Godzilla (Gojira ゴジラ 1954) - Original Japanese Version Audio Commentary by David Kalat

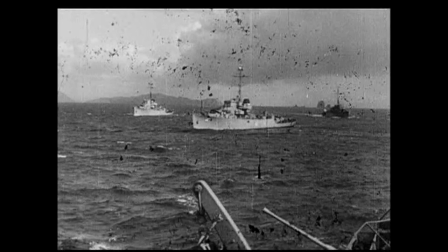The atomic bomb had completely destroyed Hiroshima." So, what wartime experiences is Honda referring to?
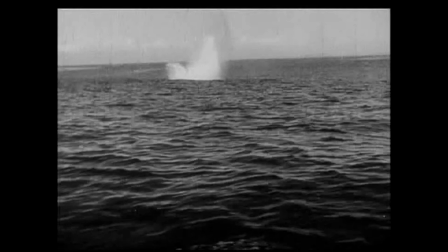Well, I said before, Honda had been drafted repeatedly into the army. While on furlough from one of these stints, he survived the firebombings of Tokyo.
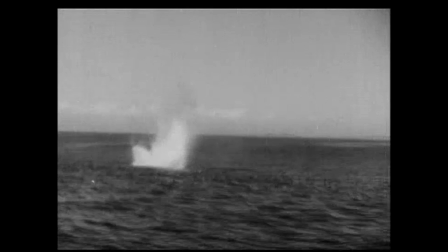Then, in 1945, he was captured in China and held as a prisoner of war for the better part of a year.
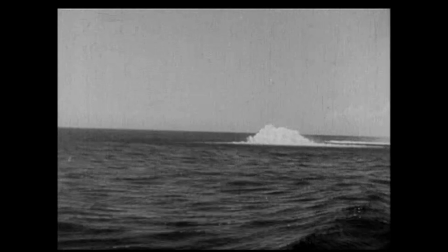It was during his imprisonment that he heard about the atomic bombings and Japan's surrender.
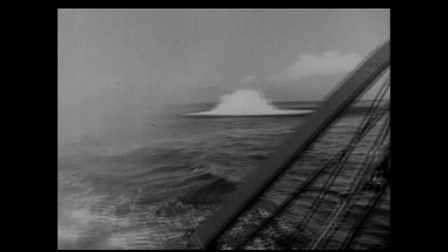He was released and returned home to a humiliated and ravaged nation.
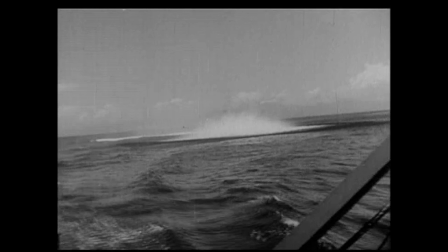One of the first things he did was to visit the smoldering, irradiated wreckage of Nagasaki.
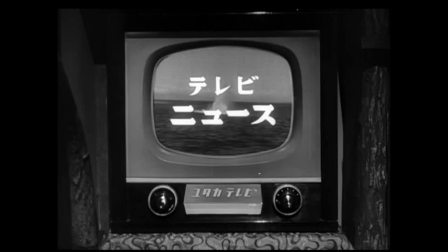These experiences left an enduring psychological scar on him,
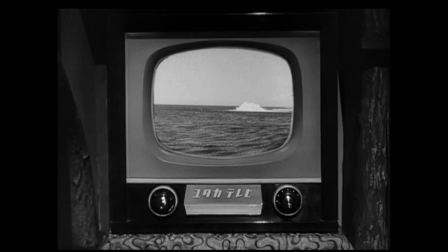which would manifest a lasting pacifistic streak that would eventually color his own solo directorial style.
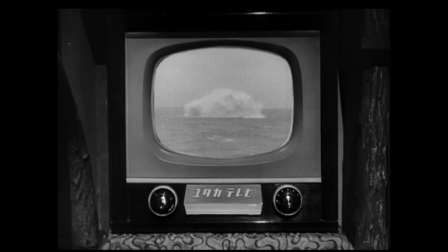But these preoccupations didn't just pop into place on the set of Godzilla.
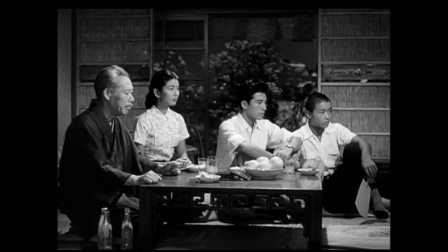Honda had been ruminating on Japan's post-war zeitgeist for some time.
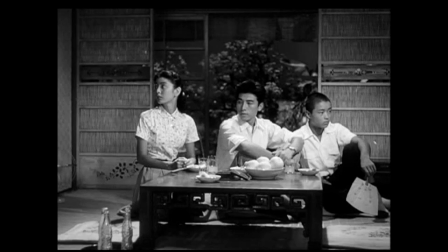When he served as Kurosawa's assistant director on Stray Dog, Kurosawa tasked Honda with directing the sequence in which the detective,
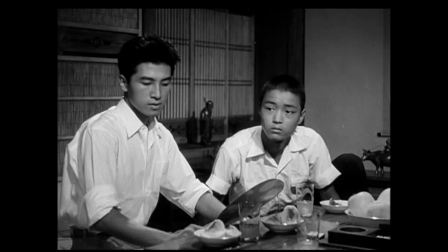played by Toshiro Mifune, takes his first walk on the wild side, exploring the criminal underbelly of the city,
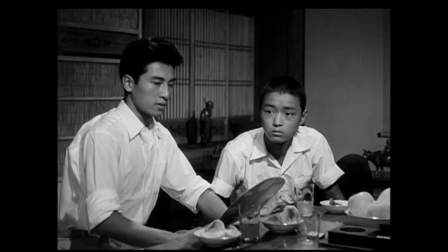an extended, wordless sequence that stands out as one of the more memorable set pieces in that film.
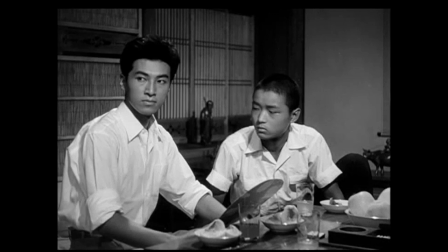命令一課一斉に攻撃の火蓋を切りました。
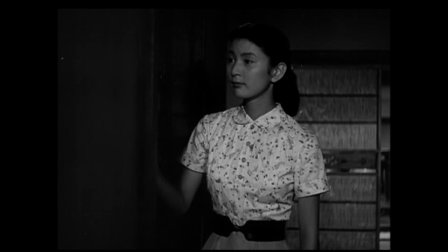This scene represents another of the transformative changes wrought by Honda on the material.
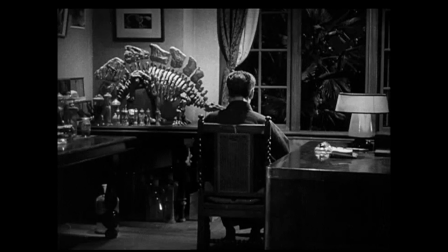Casting such an admired actor as Takashi Shimura turned Yamane from an alienating kind of mad scientist into a heroic central figure.
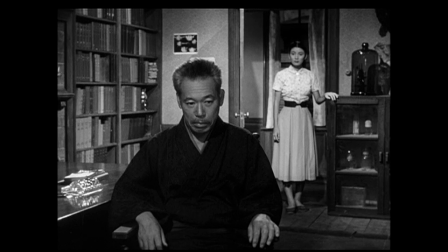Yamane's upset that the government's response to the problem is to try to kill Godzilla. He wants to study it. What science and mankind could learn from examining this prehistoric thing is incalculable.
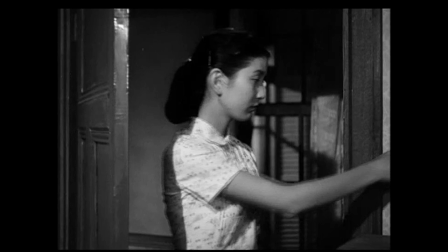This is the way the elderly scientific advisor in Beast from 20,000 Fathoms was depicted.
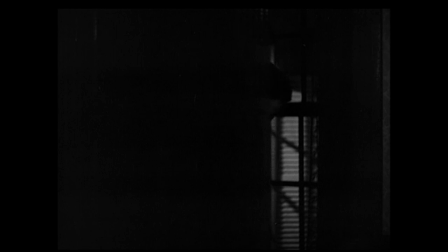But a better point of comparison would be The Thing from Another World, which opened in Japan in the spring of 1952.
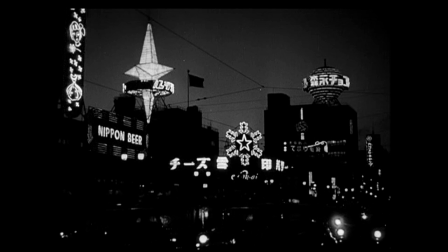In that film, there's a deadly monster threatening the human race,
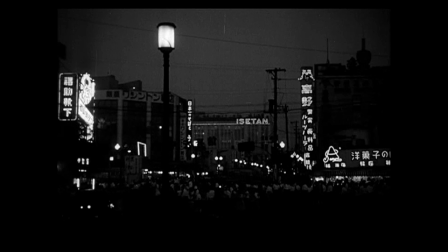a military expedition trying to kill the thing, and a dissenting scientist who wants to spare the monster for study.
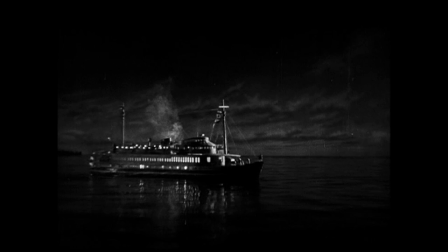The scientist is an inhuman chump with badly skewed priorities. The movie demonizes him unambiguously.
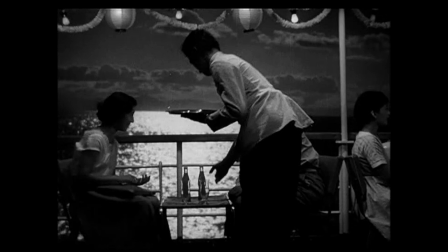In this movie, Yamane's pro-Godzilla stance is not demonized. If anything, we're compelled to sympathize with him.
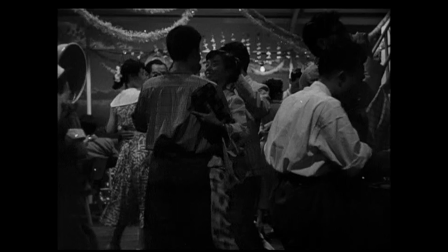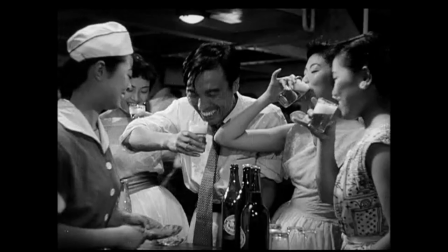And then just as soon as Honda has a siding with Yamane, yeah, spare Godzilla,
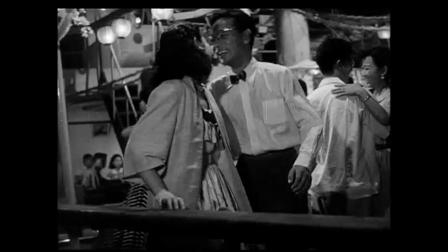don't kill it, he shows us the other side of that debate, the human cost.
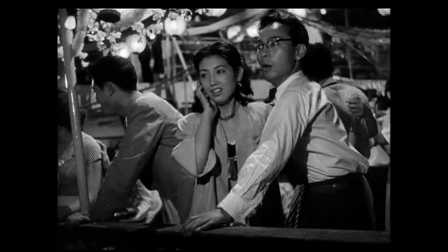Now, the fellow with the cigarette, don't blink or you'll miss him, Kenji Sahara, the actor who would appear in more Japanese sci-fi flicks than any other.
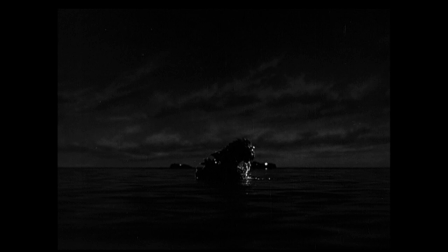For years, his fleeting appearance here went unnoticed because he was still using his real name,
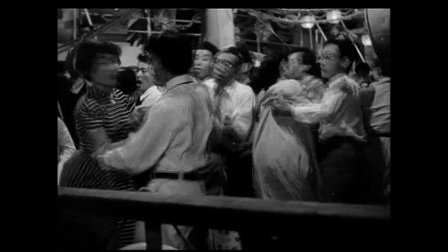Tadashi Ishihara, at the time, and so no credit for Kenji Sahara ever officially attached to Godzilla.
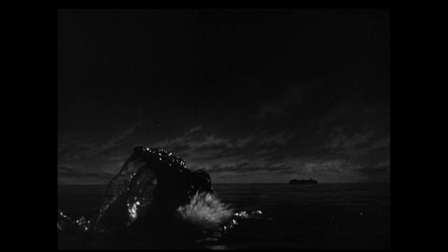Other familiar faces on this pleasure cruise include our unlucky commuters. Told you Honda likes to work up our sympathy for the victims instead of letting them be anonymous. It's all part of the larger strategy in which the film seeks to divide our loyalties and confuse our sense of right and wrong.
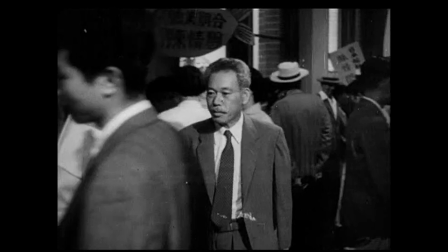On every issue,
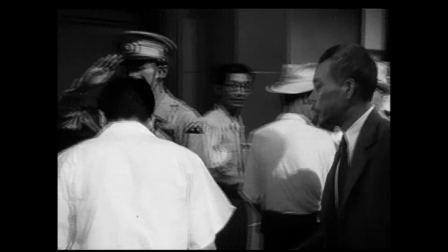whether it's a romantic triangle or a political debate about what to tell the public or the central question of whether Godzilla should be studied or defeated,
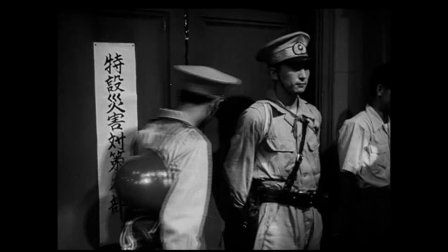ultimately the question of whether to employ the ultimate weapon against the monster,
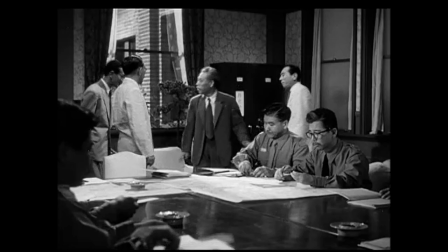on all of these, the film gives us compelling arguments for both sides and refuses to delineate a single right way.
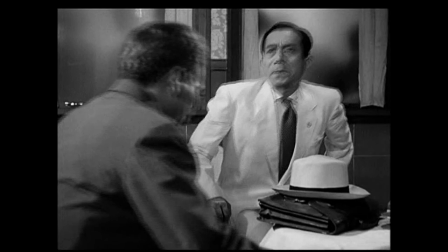There are few movies that have been as adamant on the stance of moral relativism as this.
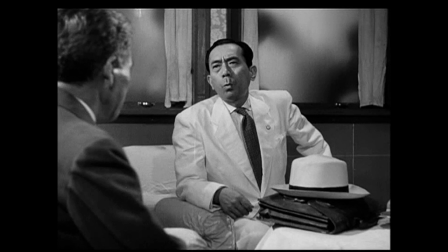And so we get this kind of dramatic irony. Yamane walks past the destitute and the terrified, ordinary folk whose lives have been upended,
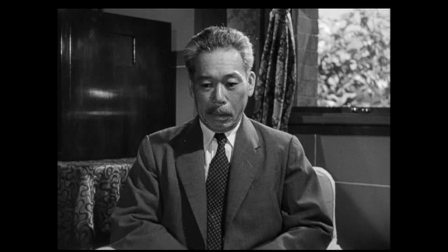to sit down in front of good-hearted people whose livelihoods are at risk and tell them to their faces he doesn't want to kill Godzilla.
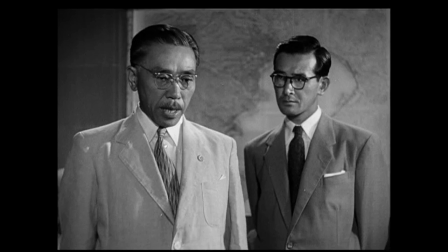Bear in mind, we just saw in a preceding scene that Yamane has adopted the boy Shinkichi, a survivor of Godzilla's raid on Odo.